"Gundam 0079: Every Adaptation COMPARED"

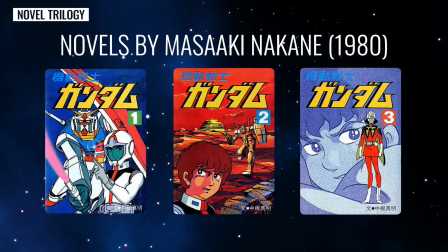1712s
A totally different novelization came out in 1980, written by Masaaki Nakane.
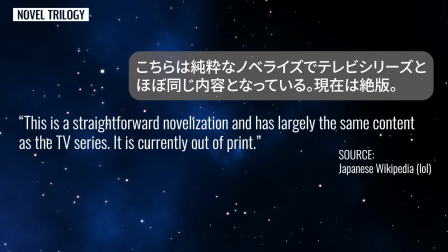1717s
All I can find online is that it's a pretty close adaptation of the anime and it's long out of print, so that's all you're getting.
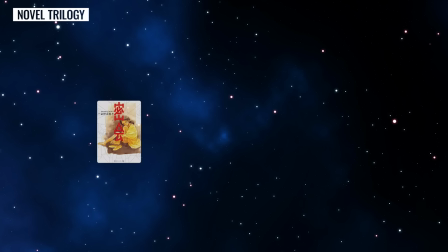1723s
But also, Tomino later wrote a book called Secret Meeting Amuro and Lala.
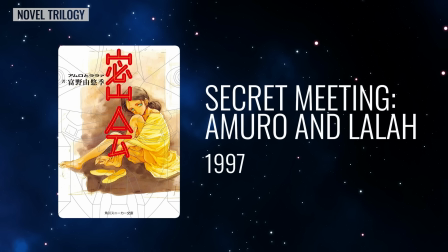1728s
This one's more interesting, but it's better discussed in a future video, so don't forget to subscribe.
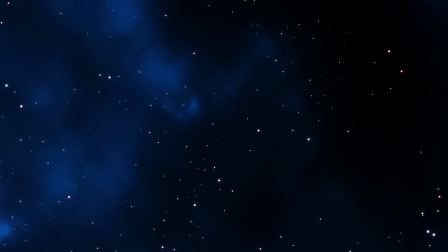1734s
Now, at last, it's time to talk about the best known reworking of the original Gundam, the movie trilogy.
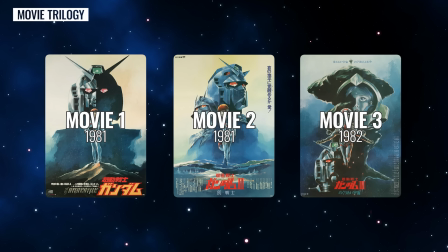1740s
Starting in 1981, the TV series was re-released in the form of 3 movies, which were an edited version of the series with new animation mixed in.
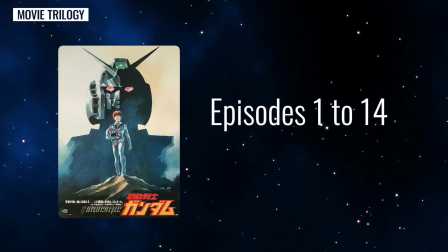1748s
The first one covers the first 14 episodes in 139 minutes.
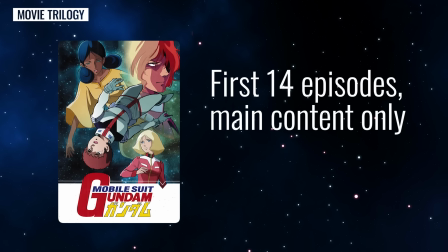1753s
For context, if we take the TV show and cut out things like openings, endings, and recaps, the total runtime is about 288 minutes, so the movie is about half the length.
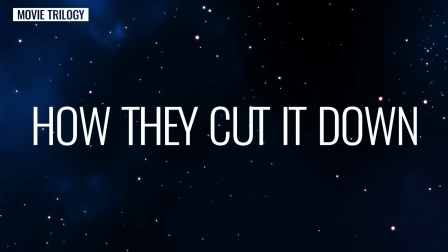1762s
What's interesting is how they cut it down. So let's go through episode by episode and see what they did.
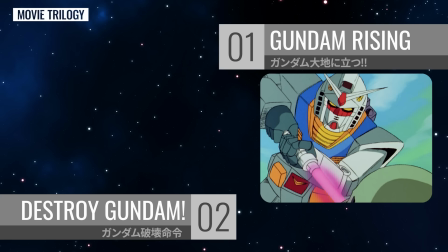1769s
The first 2 episodes are barely changed at all, which makes sense since they have all the setup.
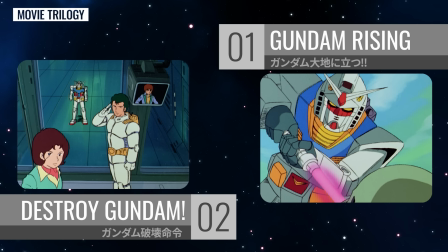1774s
But already we can start to see the kinds of changes they made throughout. The pacing is a bit quicker, a lot of little snips here and there.
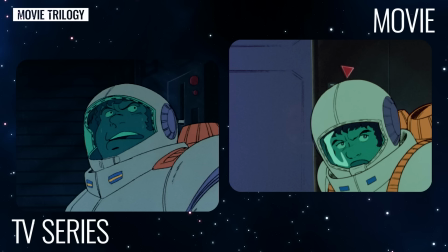1782s
There's also the odd shot with the animation replaced. The same content, just redrawn to look shiny and new.
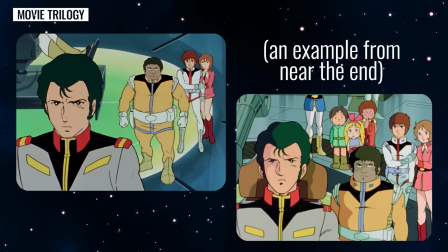1787s
There's a lot of that throughout the movie, so I'll include comparisons where I can, but now is a good time to note that if I describe each and every change, we'll be here all day,
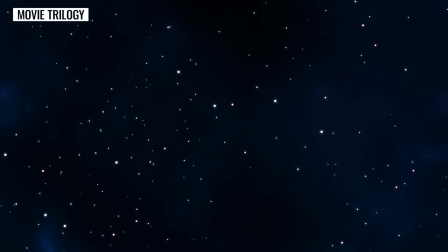1796s
so please be kind when I inevitably miss things. The biggest change in episode 1 is cutting the first scene with Shah.
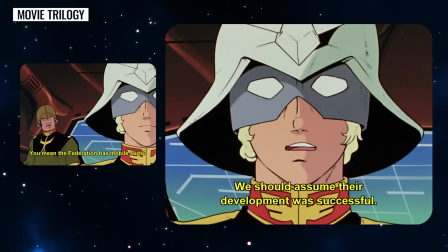1802s
It adds a bit of exposition, but I guess they decided it wasn't strictly essential.
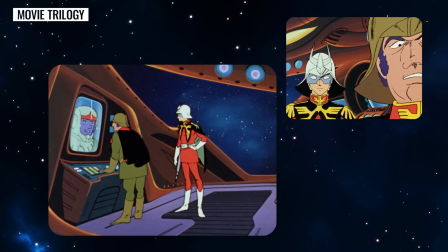1806s
To make up for it, Shah's second scene, now his introduction, got an extra little moment at the start where we see him tapping his foot impatiently.
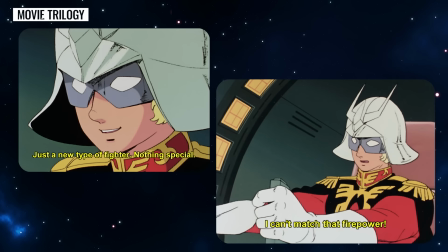1813s
Episode 2 also has a few little Shah moments missing, but nothing so specific. I did notice an interesting dialogue change though.
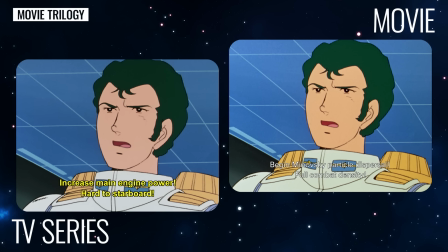1820s
An order from Bright to increase main engine power is changed to mention Minovsky particle dispersal.
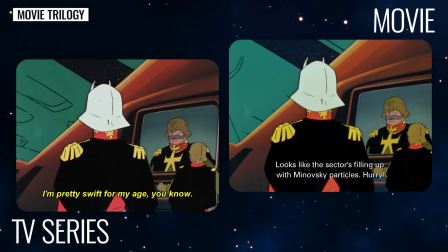1826s
The movie has a few cases like this where they added in series-specific terminology, especially replacing Federation HQ with Jaburo on several occasions.
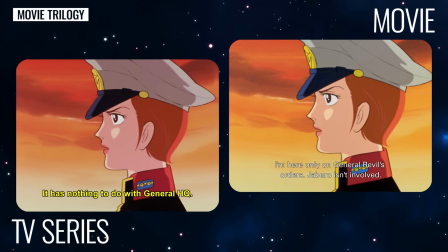1835s
I guess by the time they made the movies they had a more confident idea of the world building.
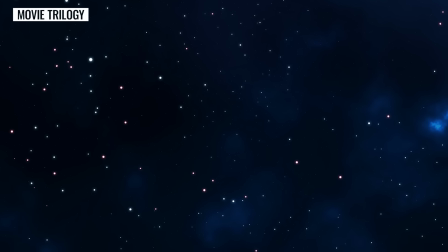1839s
After 2 episodes that are mostly intact, episode 3 is mostly cut.
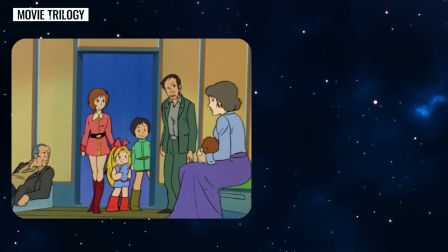1844s
We do get a scene of Frau seeing to the refugees, Bright and Sailor chatting in the elevator,
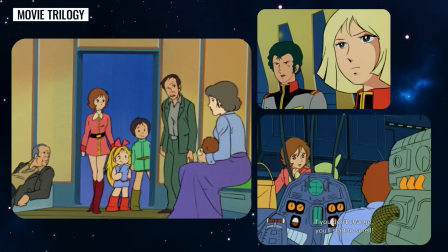1850s
Frau bringing some food and clothes to Amuro, and some brief remnants of the Shah gets resupplied plotline.
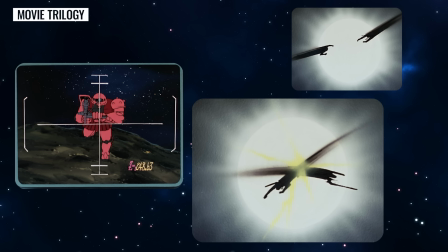1857s
Otherwise, it's all gone. For now at least. Put a pin in that one.
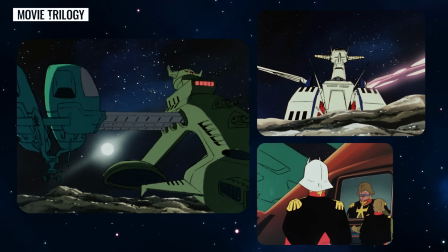1861s
The episode's premise is that the White Base can choose to either attack Shah while he's resupplying, or fly past him to the Luna 2 base.
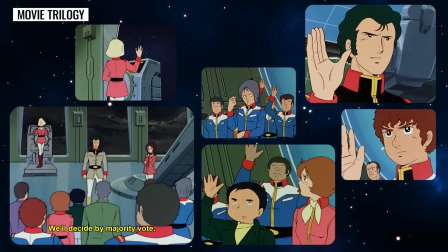1869s
Bright calls a vote among the crew, who decide to attack. Among other things, I like how this episode shows Bright as not super comfortable being in charge yet.
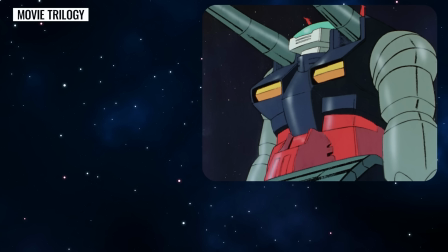1877s
This episode is also the first use of the gun tank, which Hayato and Kai volunteer to pilot.
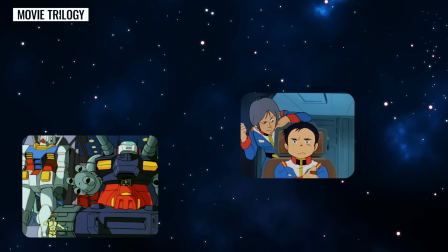1882s
The movie gets to this later, but it does mean we get a longer stretch without these two doing much of any importance.
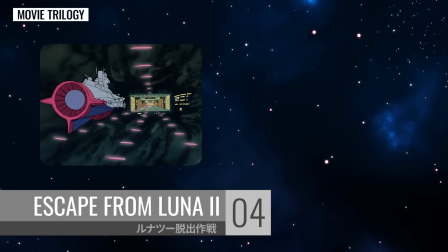1888s
Episode 4 is also removed almost entirely.
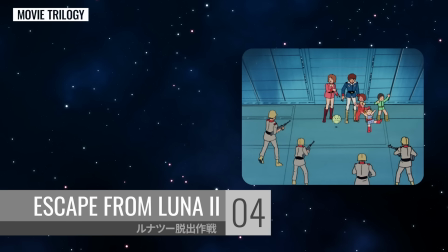1891s
This is the one where the crew arrives at the Luna 2 base, then they all get arrested because they've been openly using top secret Federation technology.
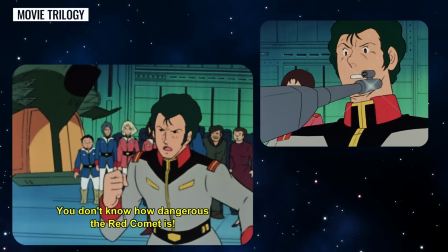1898s
To be honest, I find the premise kind of forced. What else were they supposed to do?
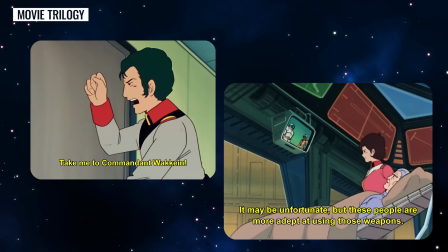1903s
So cutting it is not exactly a net negative.
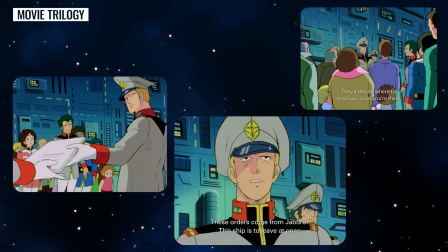1906s
In the movie, Joaquin, the commander, just says the White Base is to leave immediately to head to Jaburo, taking the refugees with them.
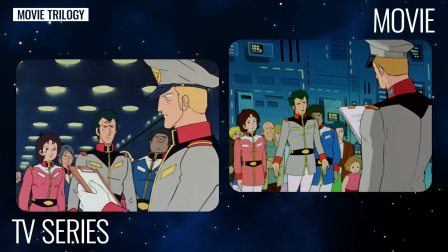1913s
All the animation is new, even though it's visually quite a similar scene.
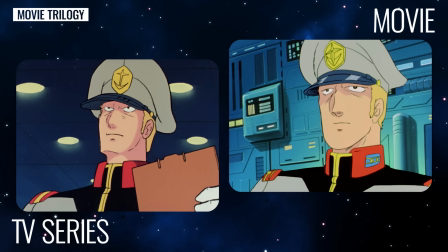1917s
It's amusing how Joaquin looks so angry in the TV series and so meek and apologetic in the movie.
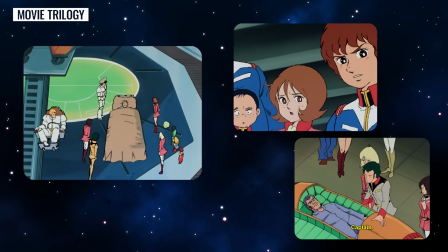1923s
However, this change has a big side effect, which is that we lose out on Captain Paolo's funeral.
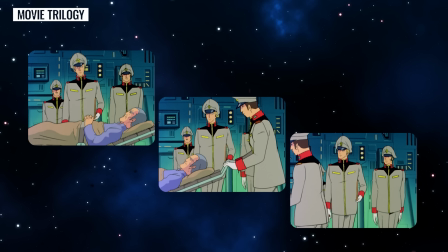1928s
In the movie, he's just wheeled away on a gurney, never to be seen again. It's an example of the movie's quick pacing making it harder to follow.
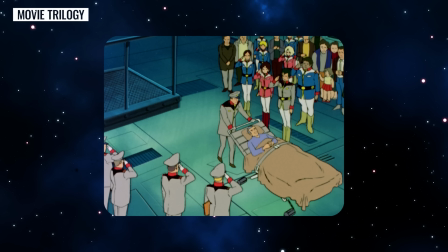1935s
Sure, technically they show where the captain went, but it's a blink and you'll miss it moment.
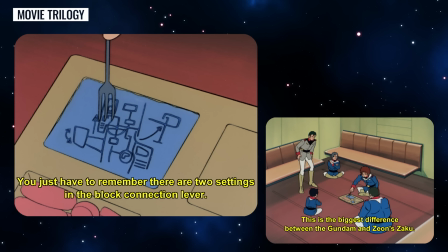1940s
We also lose this great scene where Amuro explains the difference between a Gundam and a Zaku by drawing diagrams in his prison food.
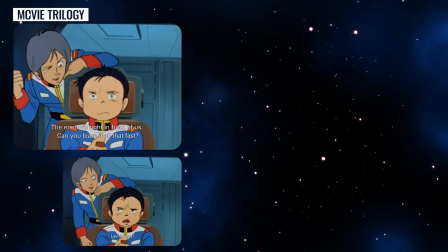1946s
Small note, there's a scene inserted in the movie at this point where Kai teases Hayato and Sailor tells him to get back to work.
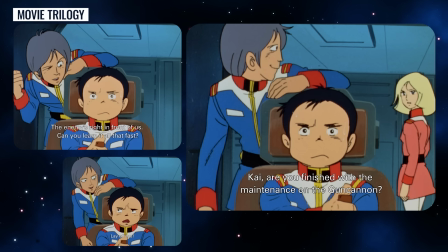1953s
That's actually originally from episode 6 and was moved up a bit.